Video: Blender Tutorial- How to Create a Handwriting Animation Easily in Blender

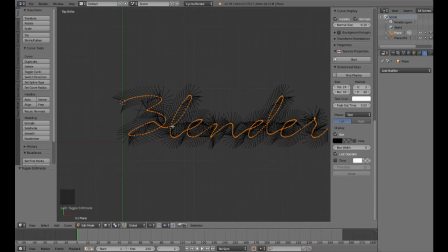So the point of it, the animation would start from here and run along until it finishes here. Having these things done, I'll just select both of them and just duplicate it for our future use, because we need two different curve models for this one.
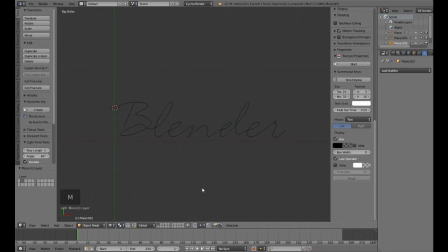And having selected the second one, I'll move it to the second 3D viewport layer, or second project layer there. Now selecting this one will enable a curve options here, where the curve modifiers tab here, where I can
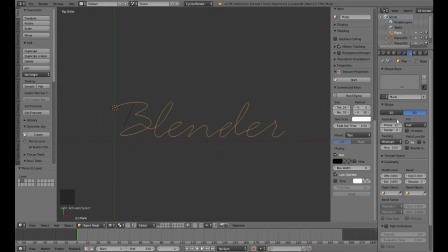play with the editings of the curve, how to define the curve actually. So let me just give it a bevel at first. We will select the fill type to full, because it will give us a 3D full edge flow of it, and just select bevel about
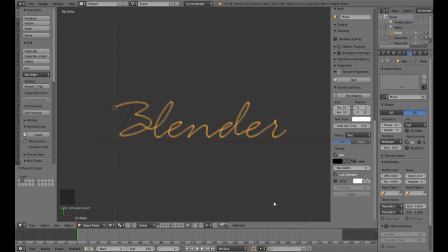0.01, I suppose. Let me go to the solid view, and now I can see that it's actually too much of the bevel, so 0.001 would be good, because the handwriting is not so,
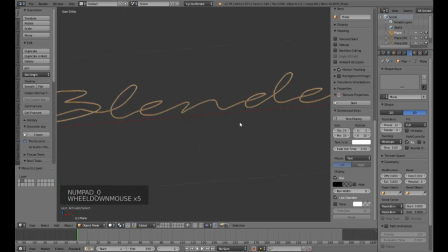maybe 0.002. the point of doing this is that our handwriting is not such a solid material. I will be manipulating some sort of a handwriting here, so it's actually will simulate some sort of an ink flow.
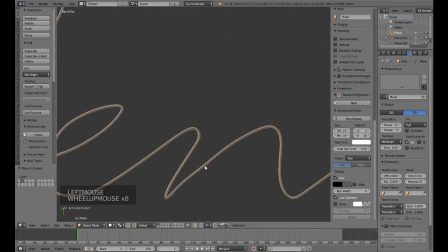And for the resolution type, I will be selecting 32, giving it full resolution, so it's lot smoother than it was before. And having selected this one also, I will give it
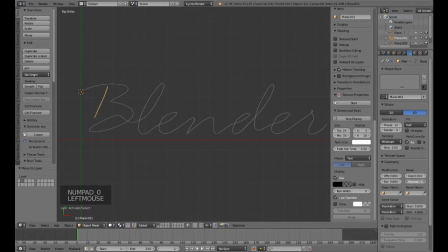Vivel resolution of 0.002 and the resolution of 32, same thing, and the fill type to full. Having done this, I will now save my project, as I have already some text.
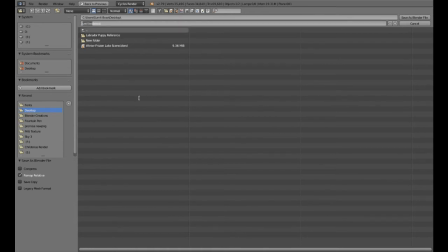I'll just save it from the in desktop, just giving it save as text.blend,
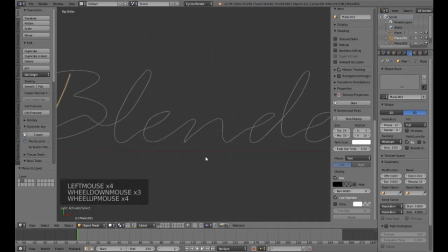and save it as a blender file in case we need some other tweakings later on. So our work is 50% done. Now what to do? Now it is our time to animate this entire stuff.
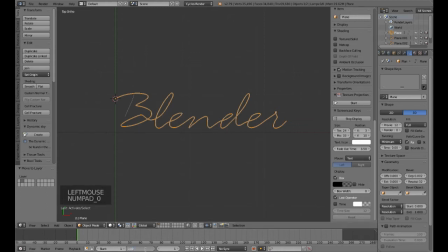So I'll give it a 100 frame animation for the sake of the tutorial. So I'll select the first frame, that is the start frame, which is frame 1 in this case, and just give the end value here.
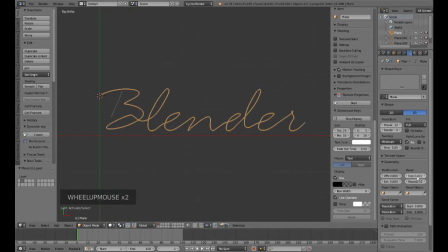When you have selected some sort of a bevel drop, or when you actually apply some sort of a bevel to your curve, automatically you will see that the bevel factor is present there. Otherwise, if I am giving it zero bevel drop, then it won't be actually applied here.
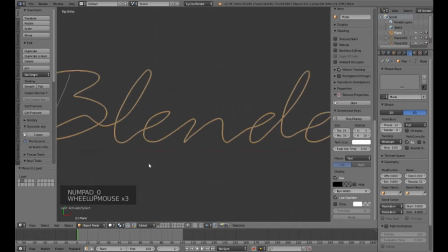So what I need to give is to give some amount of bevel structure to my curve. So getting on the first frame, if I am selecting the end value to zero, that means no bevel at all, and hit I to insert a keyframe,
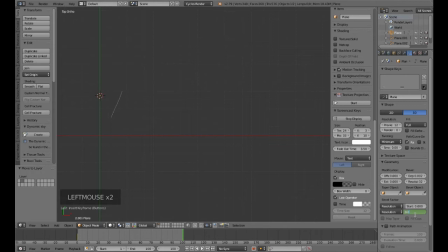and going to frame 100, if I am just select and give it select the end value to about 1 and then hit I, so you can see that from frame 1 or the starting frame, it's no bevel,
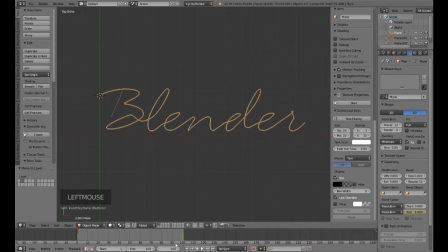there isn't any bevel at all, and at 100 frame there is a bevel factor. Let me just delete this one, because what I need is, because I need to define this at first, so let me just click Ctrl Z to undo this.